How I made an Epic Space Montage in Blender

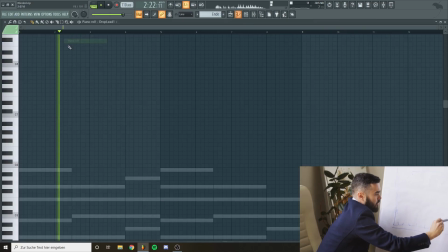For the beginning I basically just added one instrument after the other, building up the tension until the main part hits shortly after an awkward silence.
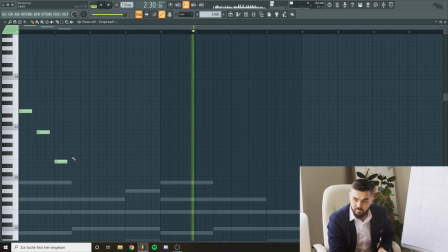The ending is also pretty interesting because I somehow had to incorporate the windows sound. So I made another chord progression using the same elements from before.
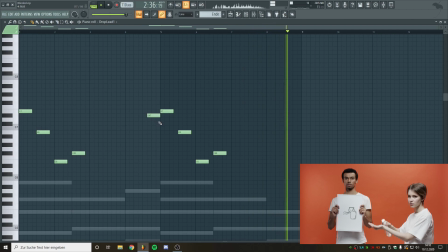Even though the sounds are the same, the vibe is really different. Kinda mystical in the beginning, but after the first bar I added a window sound, which creates some dissonance and a really ominous sound.
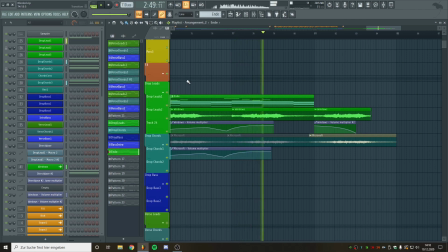For some reason Obi kept ranting about windows and the ultimate downfall of humanity. Something about a giant robot type will over-
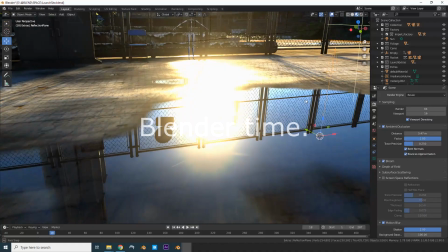We started this short film in a space yard, a near makeshift space yard, as if it's become cheap to launch rockets in the future.
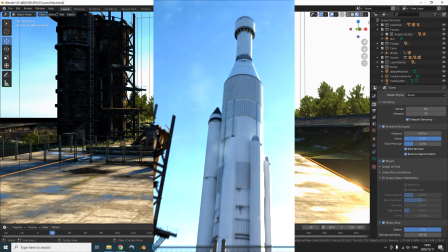This opening shot needed to establish that this was going to be a good looking film.
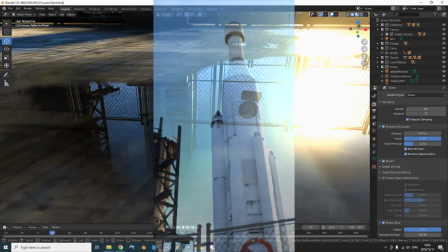Only problem was I had a Pentium GTX 1050, so I was sort of forced to go all real time on this.
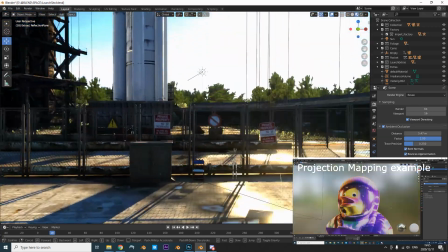Projection mapping, careful lighting, select reflections. This needed to look like it was a cycles project, without the noise and grander in time.
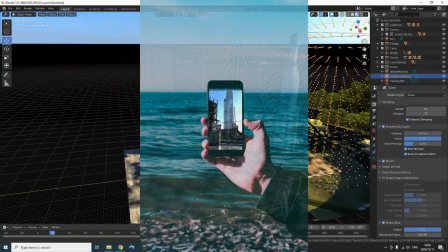One major thing how I hid most of the floors was to make it look like bad selfie footage. Some camera shake, motion blur, some blur and hey it looks beautifully ugly now.
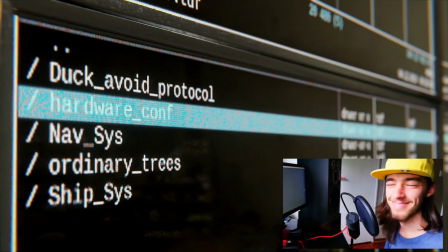Then we enter the controller. This part was fagging to Tim. He usually does the sound effects on my projects and makes amazing line experience sequences.
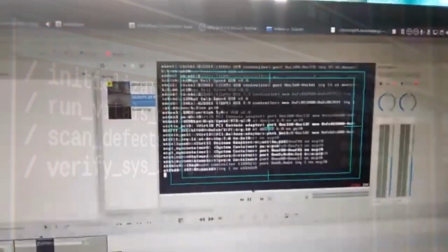This shot is again all real time.
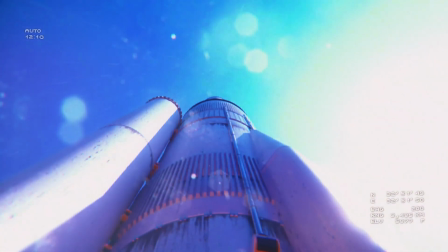Then liftoff. This took me a while because I wanted to be as close as possible to the storage material from SpaceX and NASA footage
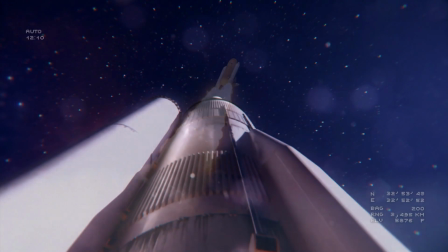but again I don't have the time and dedication to make a full 20 minute video just to launch the door and thing.
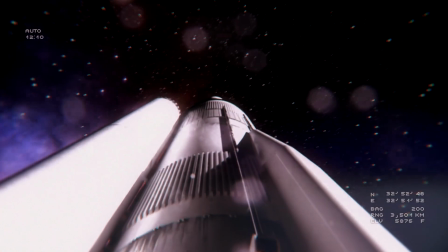So speeding up the time frame from exiting Earth's orbit helped a lot.
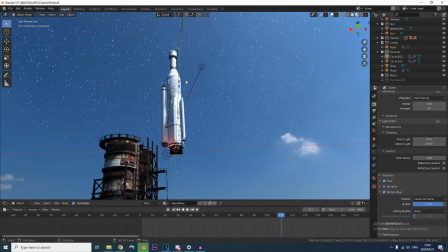All I did was fade between the HRIs, shake the camera, add some water droplets sliding down.
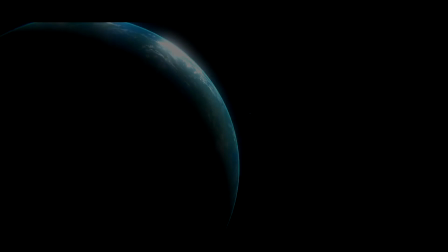Heck, the rocket wasn't even moving. The following shots are all standard generic planet shots, but in real time.
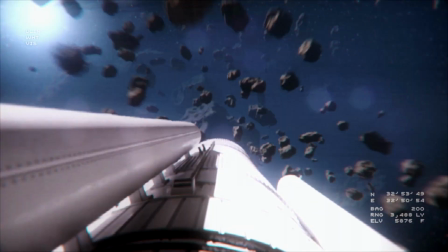Till we get to the asteroid part. It took me quite a while. It was a pain to figure out how to animate this.
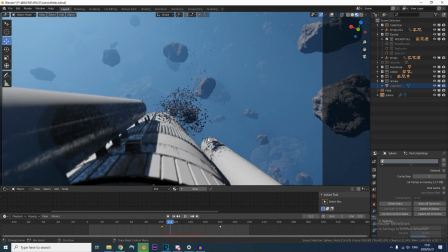Do I make the rocket go through static asteroids so it looks like we're moving, or do I move the asteroids or why not both after
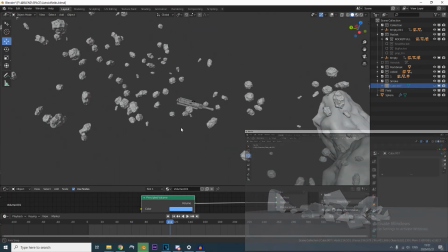self fracturing things and an hour of frustration with hundreds of physics pieces i finally gave up and settled for a simple particle system and an element composited in
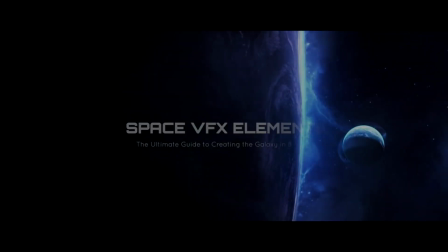after effects i should also mention i did the space vfx scores from glabin 80 during this endeavor it
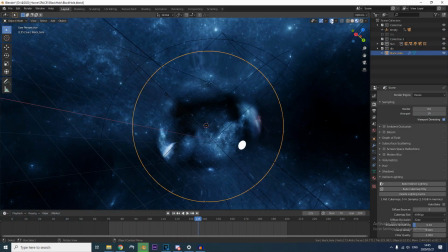helped a lot especially designing custom planet textures but fun part was mainly adapting the cycles tutorials into full real-time scenes.
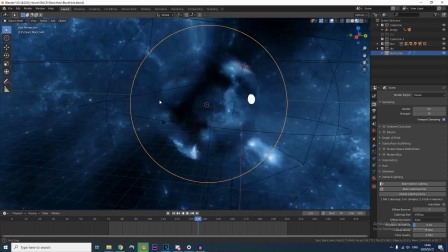Also, the black hole is totally based off from the Glab Alexandrov tutorial, just mine is running real-time and using a cubemap in the EV viewport.
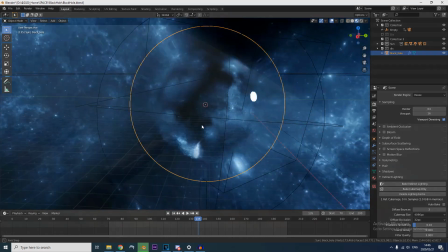Now we get to the fun part, entering the atmosphere of a foreign planet.
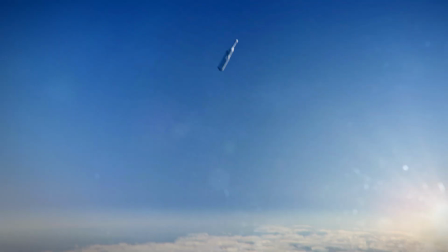How the hell am I supposed to animate an object entering the atmosphere,
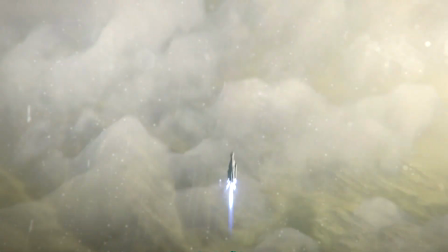passing through volumetric clouds and vast mountainscapes without reaching the max polycount and not to end up with ridiculous random Projection Mapping
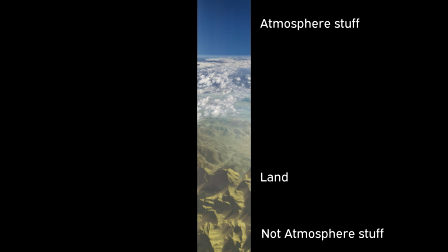I just photoshopped a super long high-res image and yeah, that's that's it.
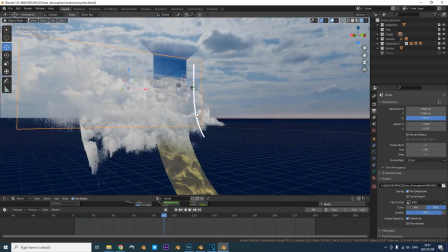I just added some pngs of clouds to mask up ugly seams and give the scene some depth and scale.
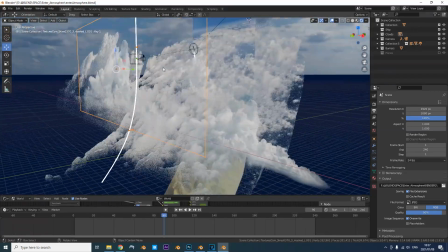It all runs real time by the way. Again. And now the heaviest part of the sequence.
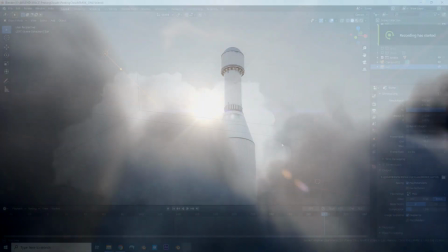This took me a month to learn. Doing this smoke simulation took me two days of calculation and it still looked bad.
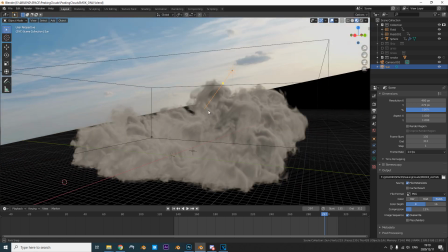Manta Flow wasn't really a thing back then, but after four days of frustration to get the smoke to do, well, smoke things, it was finally ready to render.
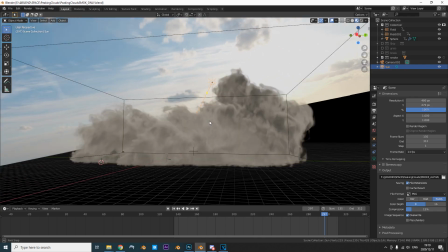Seven days per frame! No! I actually rendered the smoke pass at 32 samples, 720p max.
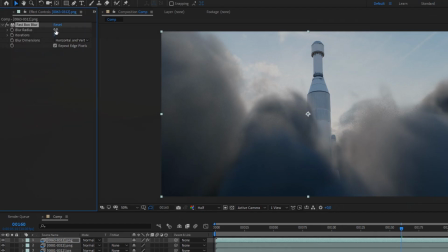And then in After Effects, I just blurred it a bit and it looked perfect.
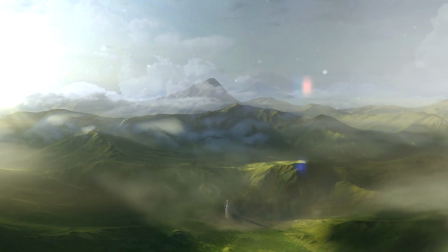For the landscape shot, this was quite tricky. The landscape here is all geometry with some bottom pockets of moving smoke.